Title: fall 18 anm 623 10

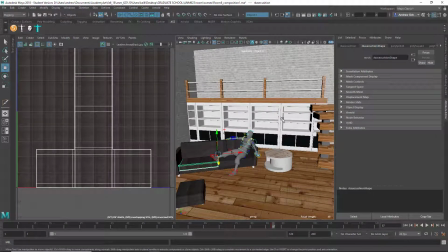Just got to get those books or other objects on the shelves and a couple other props, a couple little texture fixes, and maybe think about lighting sources, and you have a pretty good scene. Maybe some stuff on the walls that look a little bit. The brick looks a little bit too monolithic. Maybe breaking it up with some photos hung from the wall. I mentioned light fixtures, maybe other more kind of
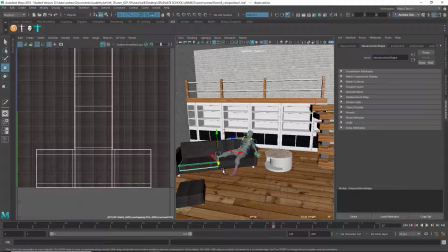utilitarian-looking things like power outlets or wiring pipes, those kinds of things.
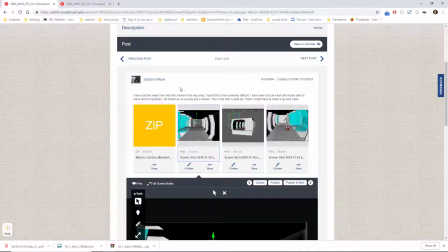This is Gordon. You mentioned the smoke in the area caused you some problem.
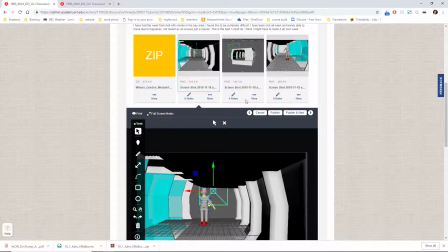If you want to resubmit this, after you've had more time on it, you can certainly, earn a better grade if you're able to improve it significantly. And you won't be penalized considering the fires interfered with your work. So, anyway,
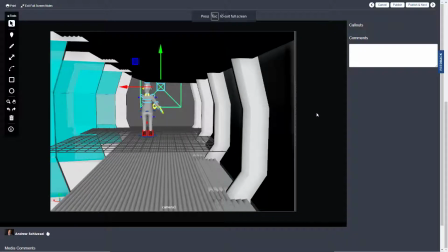yeah, I think the basic idea looks like sort of a spaceship type environment. It's a good idea.
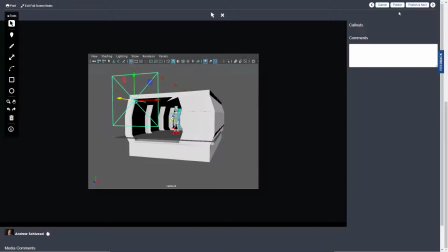Obviously, the camera's not going to work from that angle because, it just you sort of imagine that
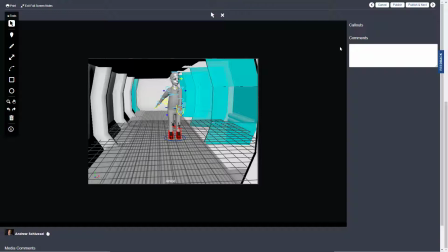here you can imagine that the set can go on in all directions, but there that last one sort of reveals the limitations of it.
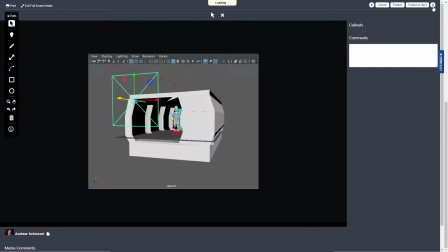So I don't think a shot like that would work.
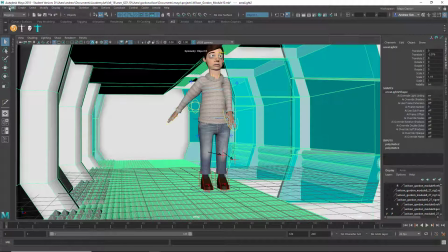When I open the scene file in Maya,
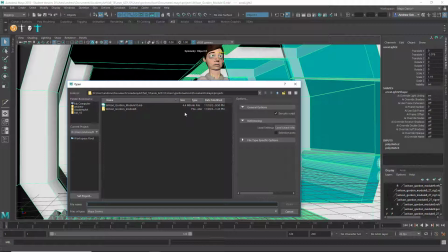it looks like you don't have your scene file in your scenes folder. So you should have a Maya project with a scenes folder and a source images folder, and you should have your scenes in the scenes folder and your source images in the source images folder.
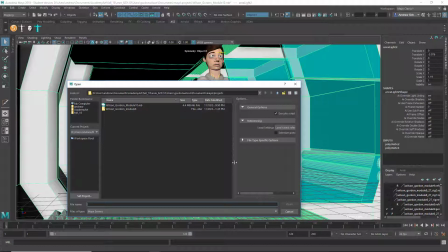To create a Maya project, you do file,
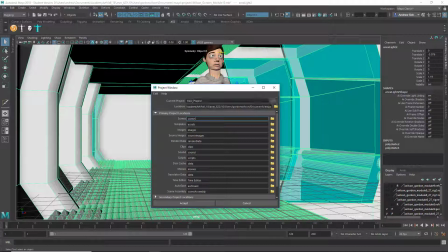project window, and you can make a new project and give it a name and browse to the directory you want to put it in, and then it will automatically create all these subfolders, and you put your scenes into the scenes folder, your source images in the source images folder.
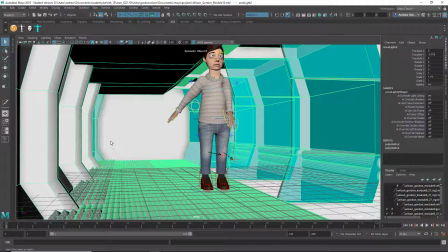This set for some reason is one big combined mesh, and that's going to most likely get in your way quite a bit.
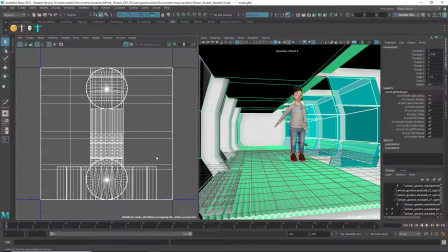Imagine, for example, trying to do this UV map. Like, how would you? It's certainly possible, but it's just making everything more difficult. So there's no reason to combine
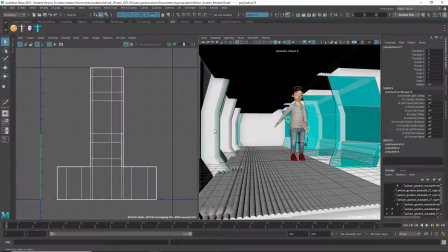those objects. So I'm just separating them, and now you can see, you have all these separate things which could realistically have their own texture. So I think it's it's a good start for a set.
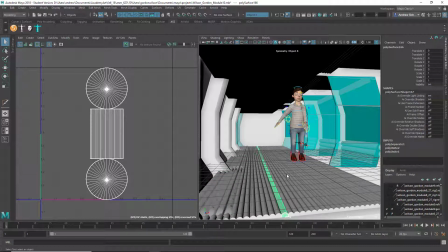And I think you could maybe add some props so that it's not so kind of empty and barren, and maybe there's other things on these objects or walls, little control panels, or wiring, vents,
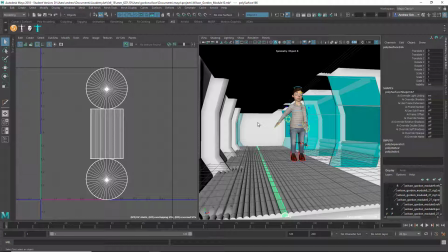these kinds of things that make it look more real and give it a sense of scale compared to the character. If there's certain things we can recognize that give us a sense of scale, that's always really helpful.
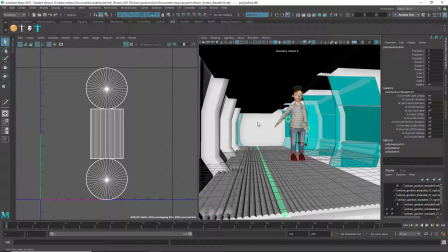So yeah, I would say good start. Get some texture on these things and flesh it out a little bit, and it could be a good set to use.
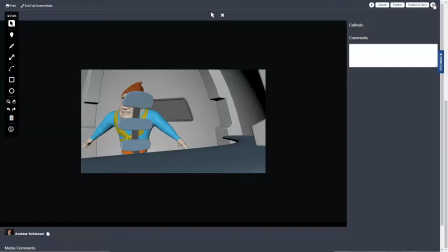Okay, this is Craig, and it's sort of a weird composition because he's hidden by the chair, but
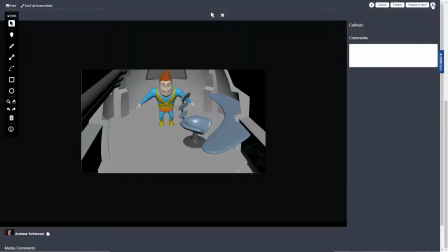yeah, I think it's a good set. I particularly like this shot. I think that looks really nice.
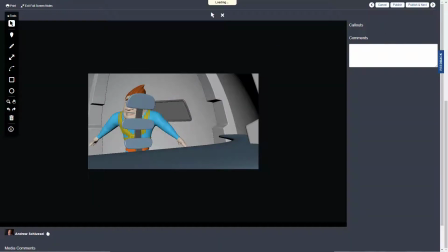But there's definitely room to move around and do different things with the character in this set. It looks very nicely and carefully built.
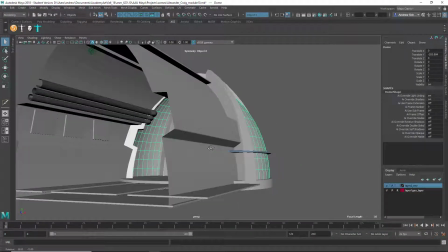Um, I'm just looking at shapes like these,
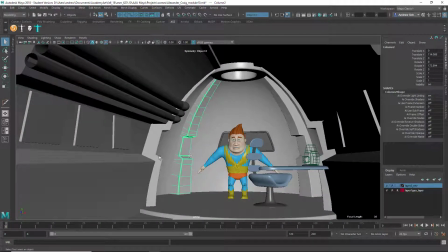which seem to work pretty well, and I can see you got the bevel on there, which is a good touch.
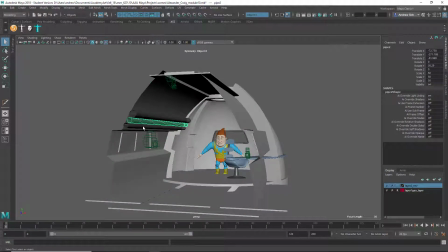And so really the big thing is getting some textures on these surfaces, because it looks like
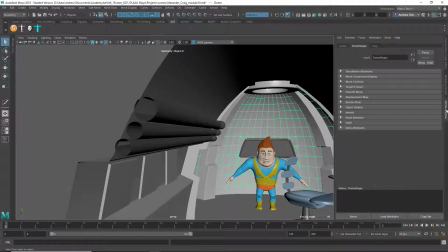you don't have any yet unless somehow they're not linked, but no, it's just gray.
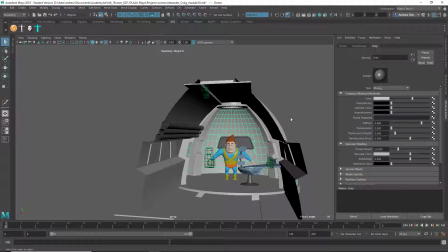So yes, that's the big thing, is getting some texture on the surfaces, and maybe you can use those textures to put extra little details. Maybe there's little buttons or readouts in various spots that could be interesting.
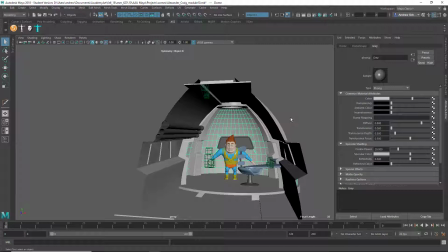So yeah, well modeled. Just take it to the next step. If you absolutely don't have the time to texture it, at the very least add some colors to it so it's not just the default gray, but hopefully you can texture it.
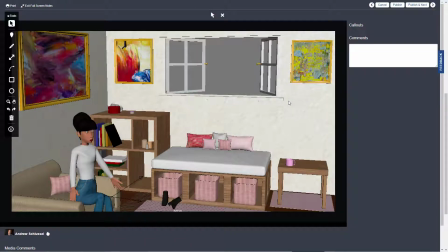Okay, this is Taylor, and yeah, I like how kind of fleshed out this set is. You've got plenty of little props of books, little throw pillows, the shoes, coffee cup, paintings on the wall. That's all good.
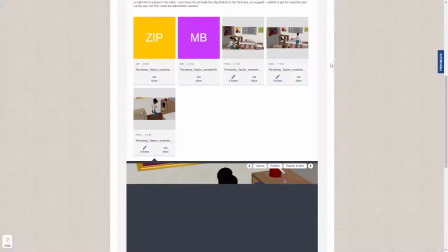Yeah, I think yeah, that looks, the camera angles look good,
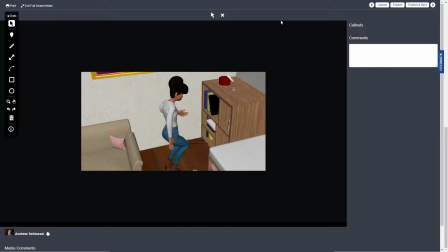except I think you're a little bit hemmed in by the size of the set. So let's take a look.
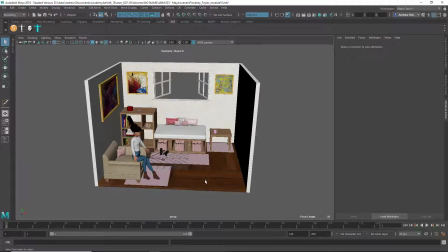Yeah, I'm just concerned that it's a little bit tight, and it might be a question of, for example, if this floor,
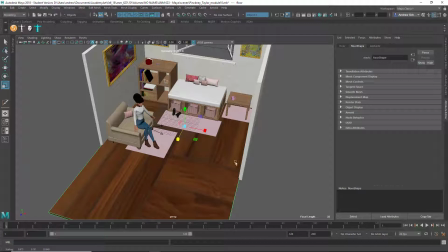kind of came out a lot further. Obviously, it's getting stretched out, but and then these walls too.
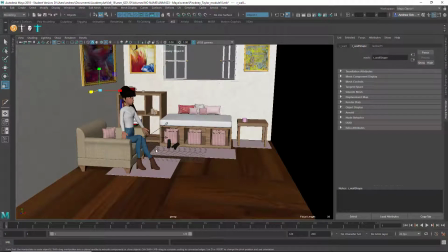Already all of a sudden you know what I mean. You've got shots like this now where you have a little bit of room to move.
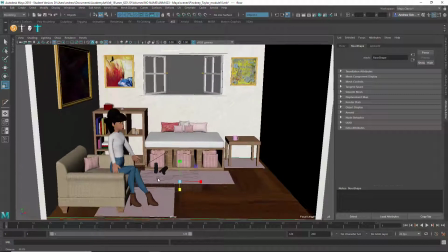Whereas I think when when you're here, you're already you're already cropping all that stuff out just to fit it in.
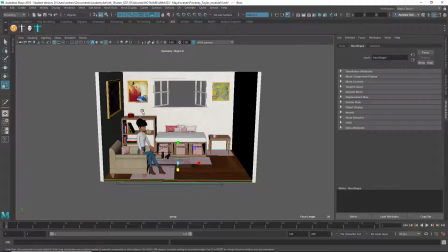So just might want to extend things out a little bit, maybe taller ceilings as well. So just really making the walls and floor bigger, I think, is going to give you more room. You might want to think about what you want outside the window, some kind of outdoor scene maybe, or maybe you're just seeing another apartment building across the street, something like that.
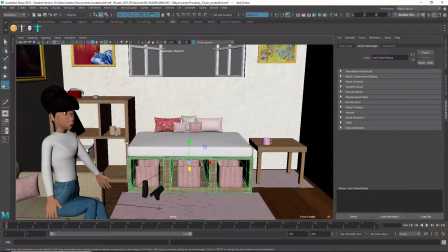It's good that you've got all this different furniture built. It's looking good.
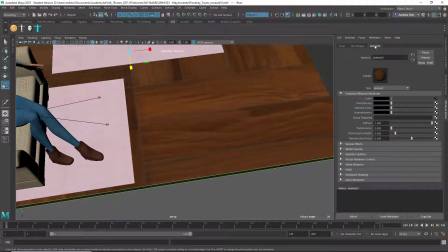I think the texture repeat is there's way too, these are just way too big here. So I would look at the place 2D texture thing here. Maybe go, I don't know, let's see, 8x8 or something.
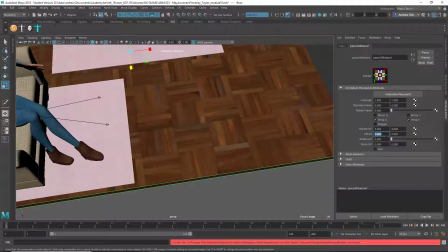Yeah, see, that's already looking a lot better. Maybe more, 12x12.
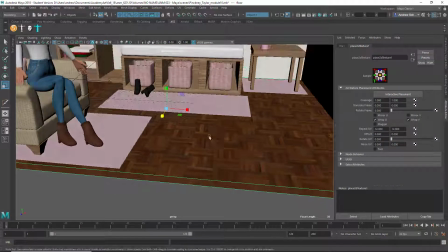Maybe that's probably a little bit more to scale. So that's looking much better.
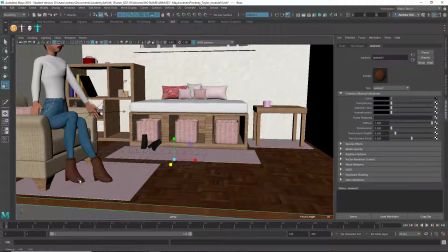You might have to, well, you're not going to see that edge anyway. And what else?
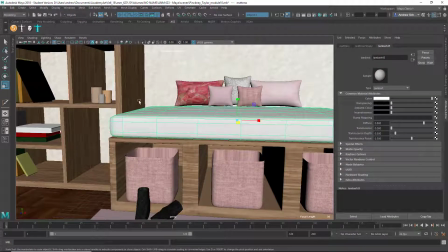Any other sort of texture images, issues?
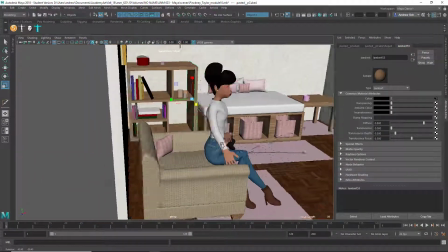Not really. So yeah, it's coming along. I think,
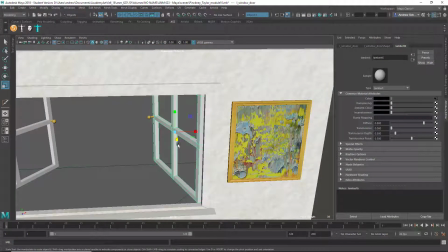if you want to, I think these could use some kind of texture and maybe some little glass panes in there,
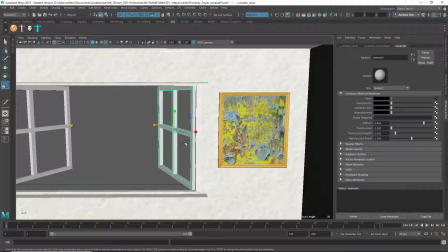so that's not empty. And that can be kind of a reflective surface, like a little glass shader on there.
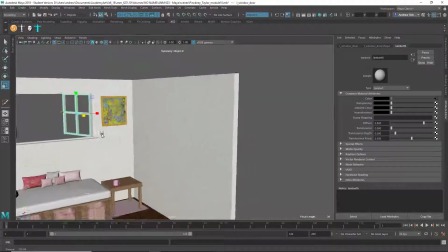Maybe a little something on this wall too, whether it's another window or another painting, could be helpful because it's looking a little empty compared to everything else.
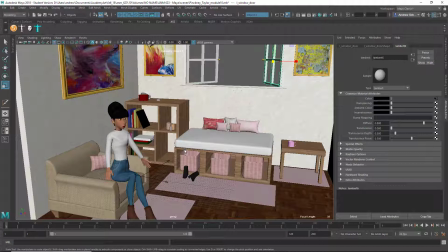But yeah, I think this will work well. Oh, also you mentioned getting the character back to the original stance in your advanced skeleton tools.
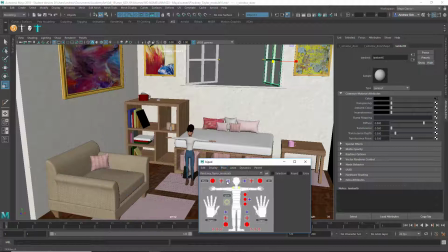You can open this up and you should be able to do pose reset. Is that working? Oh, it's also resizing her. So there's not any options there. No, there's not. So yeah, then I guess you'd have to once again
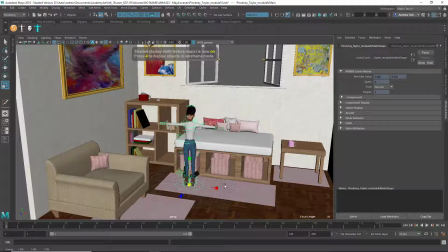scale her up to the appropriate size. The other choice you have is to take all of this stuff.
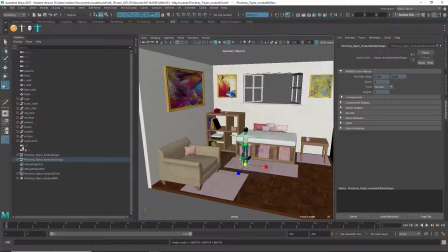If that's problematic for any reason, you could take your full set
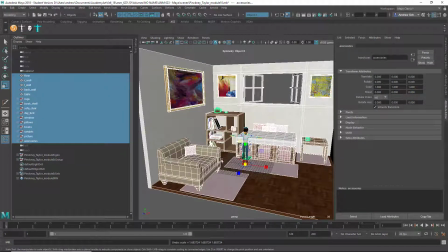everything, group it.